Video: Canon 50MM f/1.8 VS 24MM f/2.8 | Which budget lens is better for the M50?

If you were given the choice between the Canon 24mm f2.8 and the Canon 50mm f1.8, which should you buy? Let's find out. I've already compared each of these lenses to the kit lens in previous videos, so now let's put them against each other and see each of their strengths.
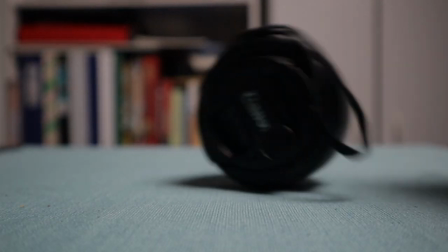(0:20)
First up, we have the ever-popular Canon EF Mount 50mm f1.8.
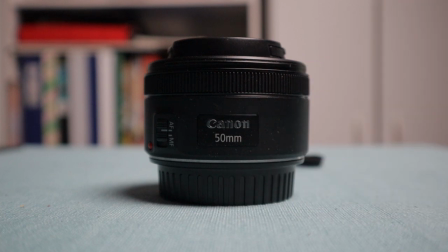(0:25)
This is one of the most popular lenses to buy as a first upgrade, and it's going to be a tough fight for its contender.
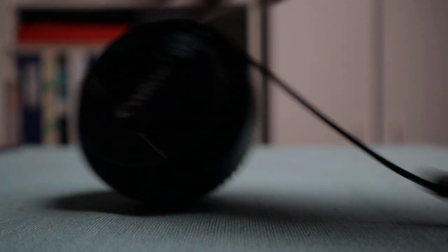(0:31)
This beast of a lens is going up against the Canon EF-S mount 24mm f2.8.
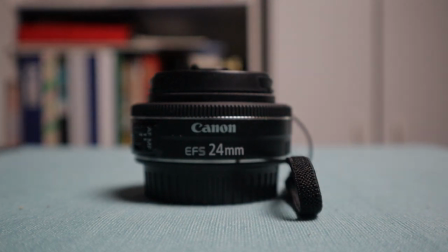(0:37)
This lens is definitely not as popular as the 50mm, but that doesn't mean it can't hold its own against it.
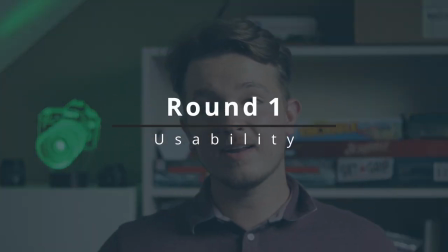(0:42)
So let's get into the fight. Round one is usability, and the bottom line is, each of these lenses are going to be used in very different situations.
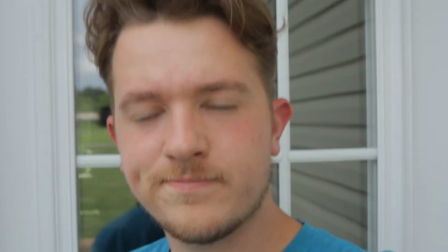(0:50)
It is possible to use the 24mm in a vlogging scenario, but with the APS-C crop on the Canon M50, it's equivalent to a 38mm.
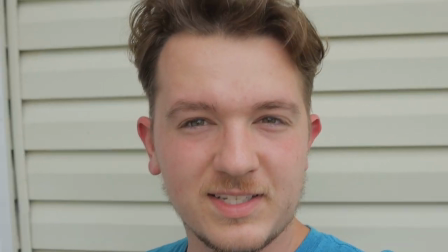(0:58)
So it'll be a stretch. It'll be pretty tight on your face. But it is possible.
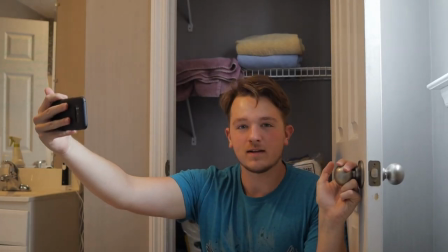(1:04)
If you're in a space where there's not much room or you want a lot more background in the shot, the 24mm is going to be a lot wider than the 50mm, so it makes more sense in this situation.
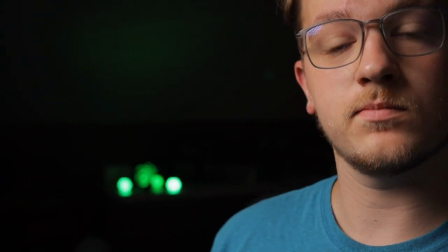(1:14)
And with the f-stop being 2.8, you can still produce some bokeh. It's not as good as the 50mm, but it is still bokeh.
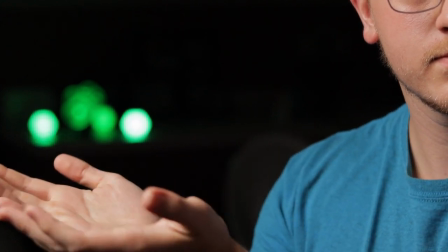(1:22)
The 50mm is just a beast when it comes to bokeh. The prettiness of the blurry background obscuring everything around you it's just wonderful.
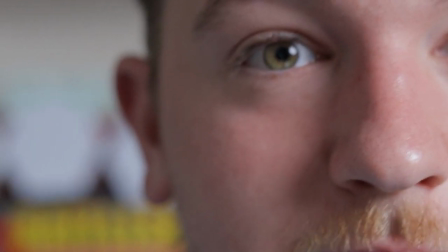(1:31)
But you can't vlog with it. I mean you could try. It'll be like a nose or an eye.
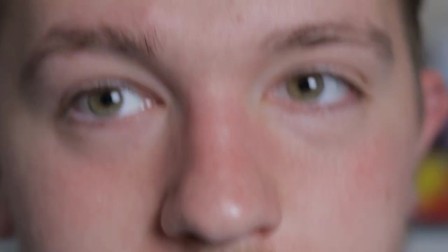(1:37)
With the APS-C crop it's equivalent to an 80 millimeter.
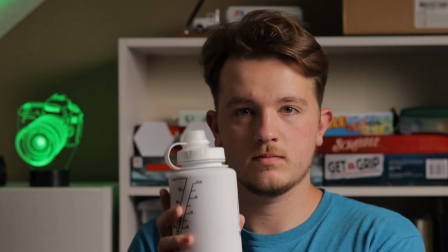(1:40)
That makes it great for portraits or products or some b-roll where you want to be really close to something. It makes people look really good but the camera has to be pretty far away so if you're trying to film yourself you can't even touch it. I mean, you can barely even see yourself in the viewfinder. Despite these drawbacks, I tend to use it in a setting like this where I've got plenty of room. It just, it looks too good to not use. Both of these lenses have pretty wide apertures, which means they're going to be better in low-light situations than the kit lens. However, the 50 millimeter is going to do even better than the 24 millimeter, because at the lowest setting of F 1.8,
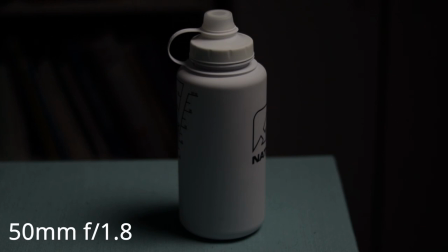(2:17)
it lets in more than a full stop of light than the 24 millimeter when comparing the two. In case you didn't know because I didn't, with aperture you multiply or divide by 1.4 to go up or down a stop of light. So if you like shooting up close, the 24mm is going to be a lot more suitable. If you like to take a step back when filming or work in low light, the 50mm is going to be better. The type of shooting you like to do is going to determine the usability of each lens for you. In previous videos, I used round two for versatility, but these are both prime lenses, So they have about the same amount of versatility, which is not a whole lot. So instead, let's use round two to look at some examples.
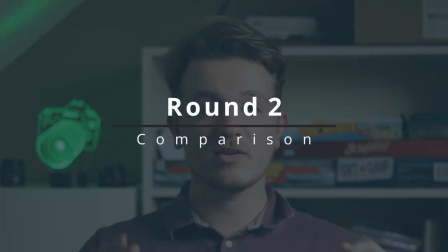(2:57)
I want to compare what these two lenses look like in similar situations so that you can get a feel for them and make a better choice based off of that. The first thing I want you to take a look at is this setup. I'm currently using the 50mm wide open at f1.8 and I'm using the ISO to regulate the exposure.
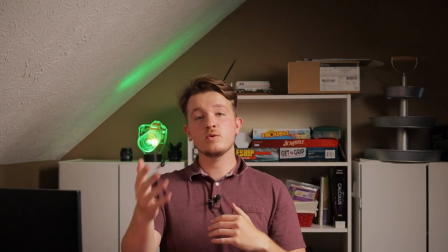(3:13)
Now you're looking at the 24mm from the same distance. It's wide open at f2.8, and I had to bring the ISO up a little bit to compensate for the exposure.
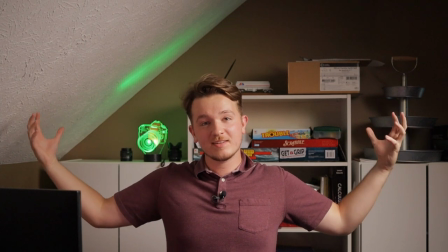(3:21)
As you can see, there's a lot more in the shot, and I look a lot smaller.
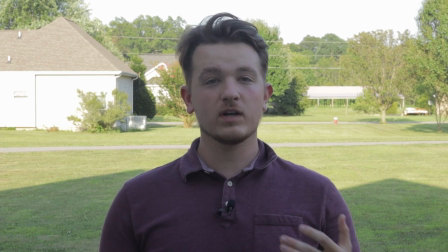(3:26)
Now, I'm in a different area with the 50mm, and my goal is to show you what it looks like when I match my size in the frame with the 24mm.
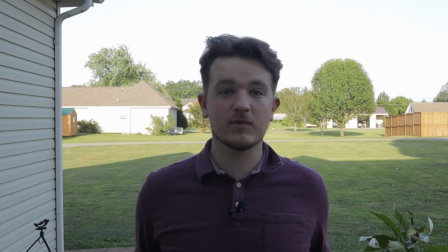(3:34)
Even though I'm still the same size in the frame, you can see a lot more of the stuff around me, and I seem further away from the stuff that's in the background.
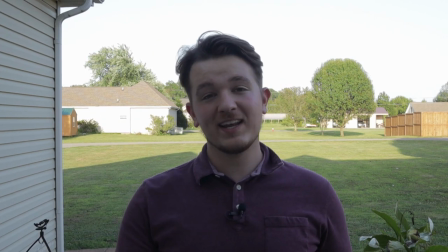(3:41)
Hopefully, it makes you feel like you're right here in the shot with me.
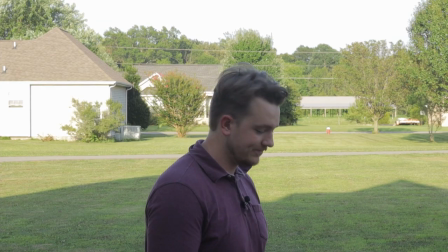(3:44)
In contrast, the 50mm makes you feel more like an observer, sitting on the front porch, looking at me, creepily,
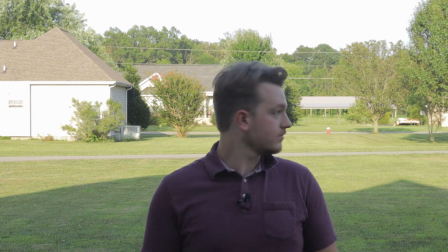(3:53)
through, like, some binoculars or something. And now I've noticed.
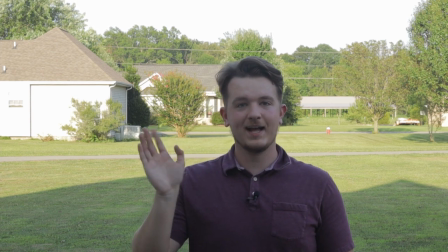(3:59)
Hi.
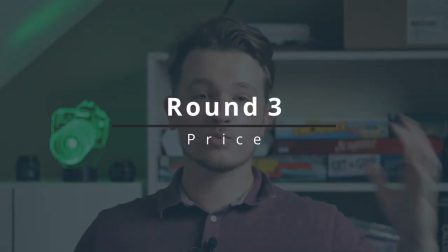(4:04)
So now all that's left is round three, which is price.